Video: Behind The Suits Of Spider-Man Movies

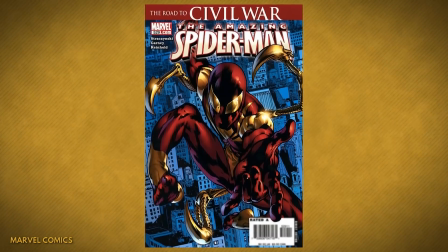(8:13)
In the comics, it had been gifted to Peter for joining Team Iron Man in Civil War,
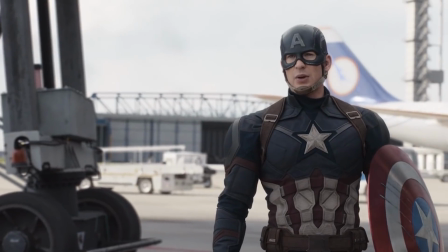(8:18)
before Steve Rogers did his speech-giving thing and flipped Peter to Team Cap.
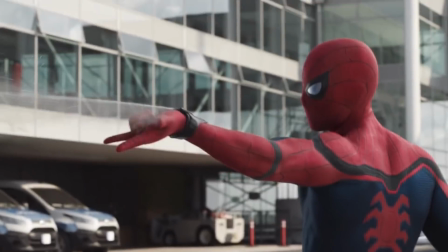(8:22)
The MCU's The Civil War just got Peter the tech suit, but at the end of Homecoming,
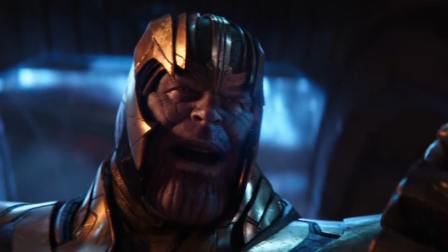(8:27)
we got that big tease that paid off when Thanos set about making the ultimate bejeweled gauntlet.
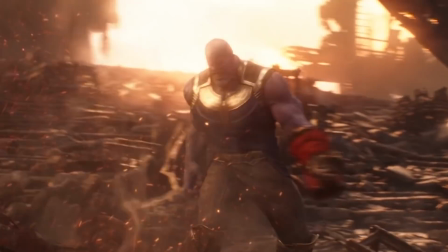(8:33)
It turns out that gauntlets are exactly what Holland hates about the Iron Spidey suit, and it's something that would bother any fan,
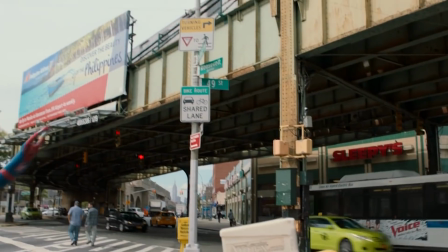(8:39)
young or old, who spent a significant amount of time pretending to swing from wall to wall in the house.
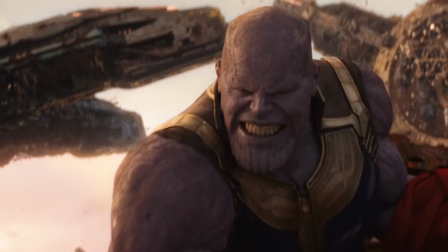(8:45)
The gauntlets on the Iron Spider suit make it too difficult for Holland to do the iconic thwip gesture with his wrist.
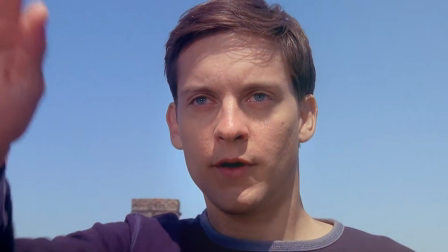(8:52)
Yeah, that's right. The one you're doing right now instinctively because I said thwip. Where's the fun in being Spider-Man if you can't do the thwip gesture?
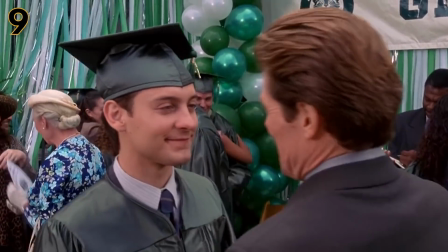(9:00)
An archenemy that's also your friend's dad? Green Goblin is about as Spider-Man a villain as you can get.
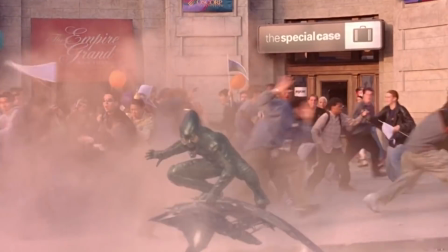(9:06)
While Maguire's costume was all kinds of comic booky, and the casting was ripped from the pages as if they used a Silly Putty.
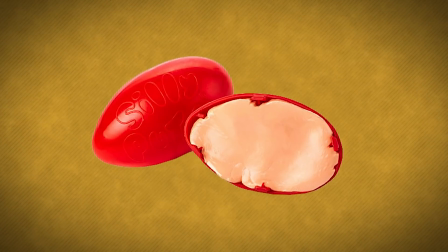(9:14)
Side note, Silly Putty was this mushy putty that could pick up newspaper print.
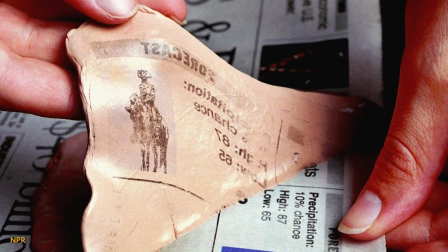(9:19)
Why did you want to pick up newspaper print with a putty? I don't know.
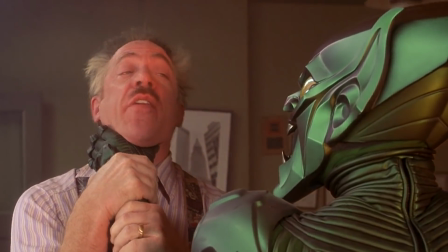(9:23)
Toys were kind of lame for a while, but Green Goblin was a bit more of a product of early 21st century comic book movies' need for grounding,
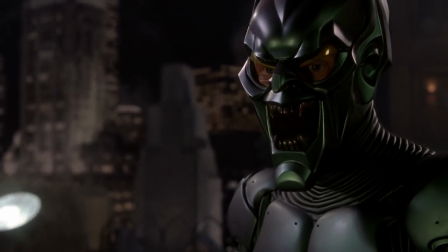(9:31)
since the suit was going to be worn by a billionaire industrialist and something of a scientist himself.
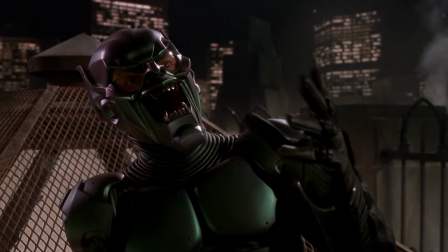(9:37)
The idea was to make the suit look like it was a kind of tactical clean armor.
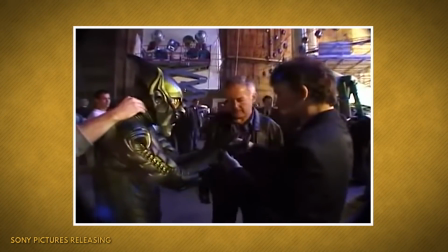(9:42)
Raimi's picture-perfect interpretation originally was going to extend to the Green Goblin's face.
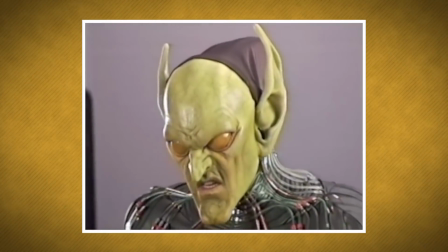(9:48)
Test footage revealed that they had a combination prosthetic and animatronic face that even managed to spook the crew with its expressions.
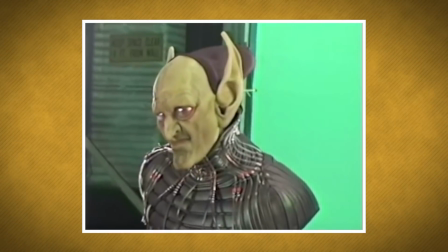(9:56)
The mask was made before there was an actor to wear it, so they made 2 sizes, hoping one of them would fit.
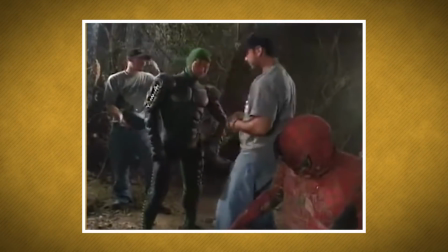(10:02)
The smaller one fit Dafoe, but the apparatus to control it was too cumbersome, and the metal mask with the frozen expression was used instead.
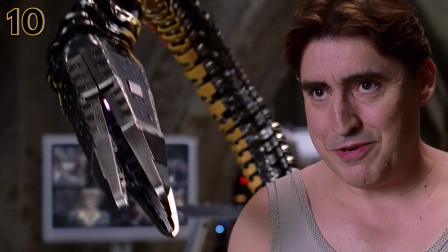(10:11)
For the first 2 Spider-Man movies, there was little to complain about, and so the Green Goblin's helmet took the brunt of most of the criticism.
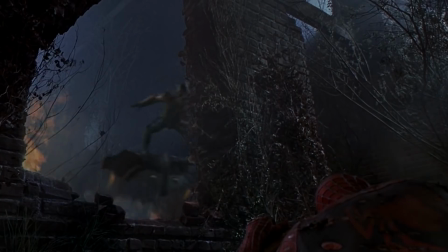(10:20)
The suit was sometimes referred to as the Power Ranger suit. When the time came to bring back the Goblin, criticism of the helmet was taken into account.
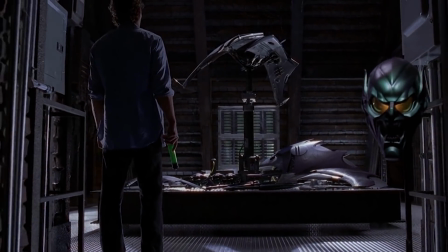(10:28)
That meant that Harry Osborn did what we all wanted to do. He smashed the mask and went au naturel. Willem Dafoe, talking with the other legacy villains to promote the movie, said that they were aware of the criticisms of the helmet.
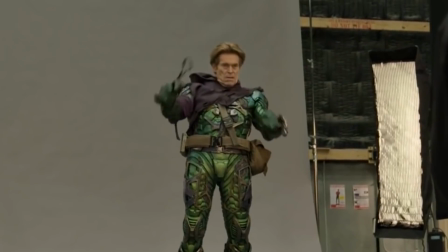(10:41)
Dafoe also said that he didn't think of the helmet because he doesn't think about acting with his face. That is a thing that Willem Dafoe said. The guy whose face appears to be animated by Chuck Jones.
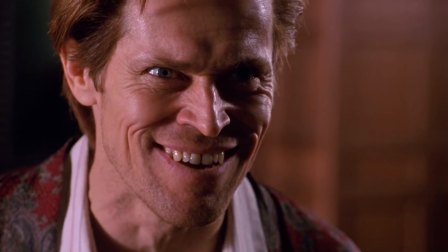(10:53)
What would happen if he did think about acting with his face, huh?
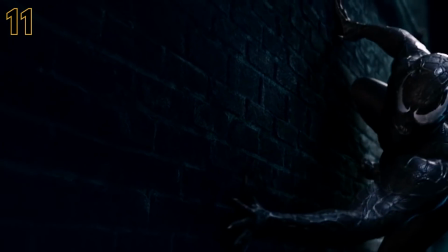(10:58)
When it came time for another signature villain for Spider-Man, the first time they had to get a bit creative.
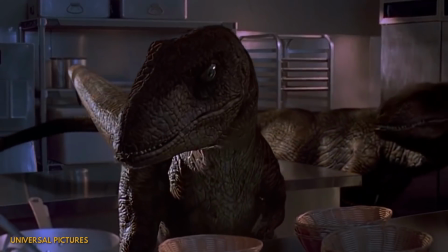(11:04)
While you could consider Jurassic Park as the birth of the CGI age, it only had around 5 minutes of CGI in it.
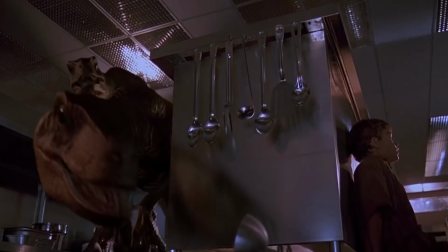(11:11)
The technology just wasn't ready to make believable legs, so they went the old-fashioned route: puppets.
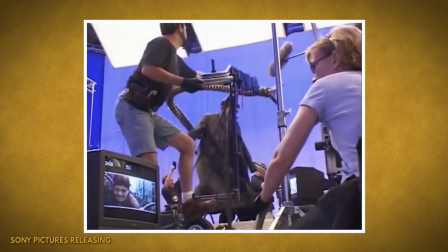(11:17)
Each leg was operated by puppeteers wearing stylish green suits. The dimensions were roughed out by strapping a harness to a production assistant and
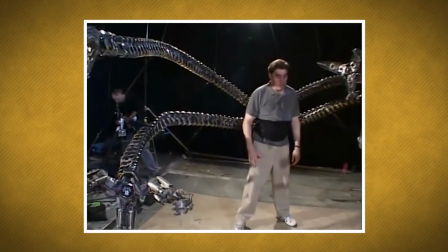(11:26)
attaching dryer hoses to him to get an idea about dimensions and articulation.
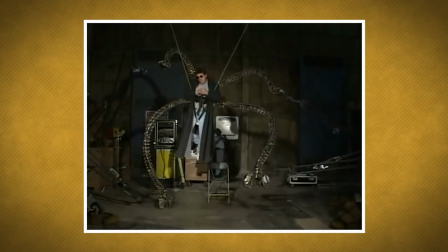(11:30)
Once that was sorted out, it was down to creating the arms and rehearsing with the puppeteers to come up with the performance of the arms.
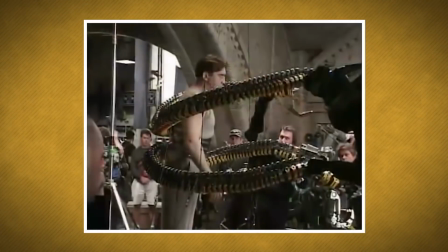(11:38)
The claws at the end, the death flowers, would initially require 3 operators all to itself until they came up with the throne,
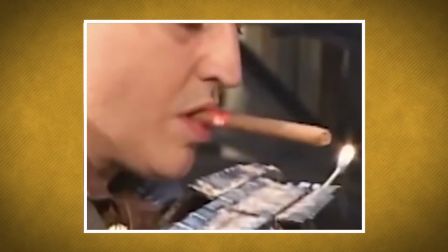(11:47)
a seat with 4 articulator inputs, 1 for each limb. In the end, each arm took 4 operators to allow it to move about.
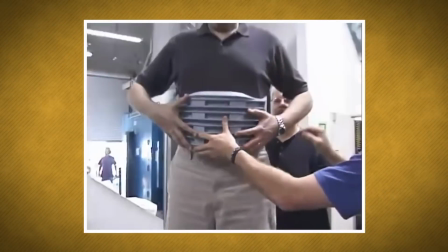(11:55)
The entire kit ended up tipping the scales at 100 pounds. There was a list of things that the arm had to be able to do for completion.
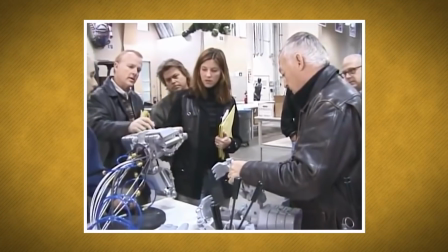(12:03)
And to make things trickier, the tentacles were under construction before the script was done.
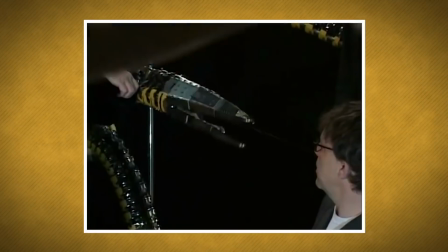(12:09)
To get around on the mechanical arms, they created the Doc Ock walk rig,
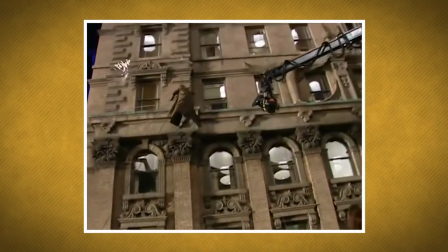(12:14)
a tracking crane 20 feet above the actor that would suspend Doc Ock to look like he was walking on his mechanical legs.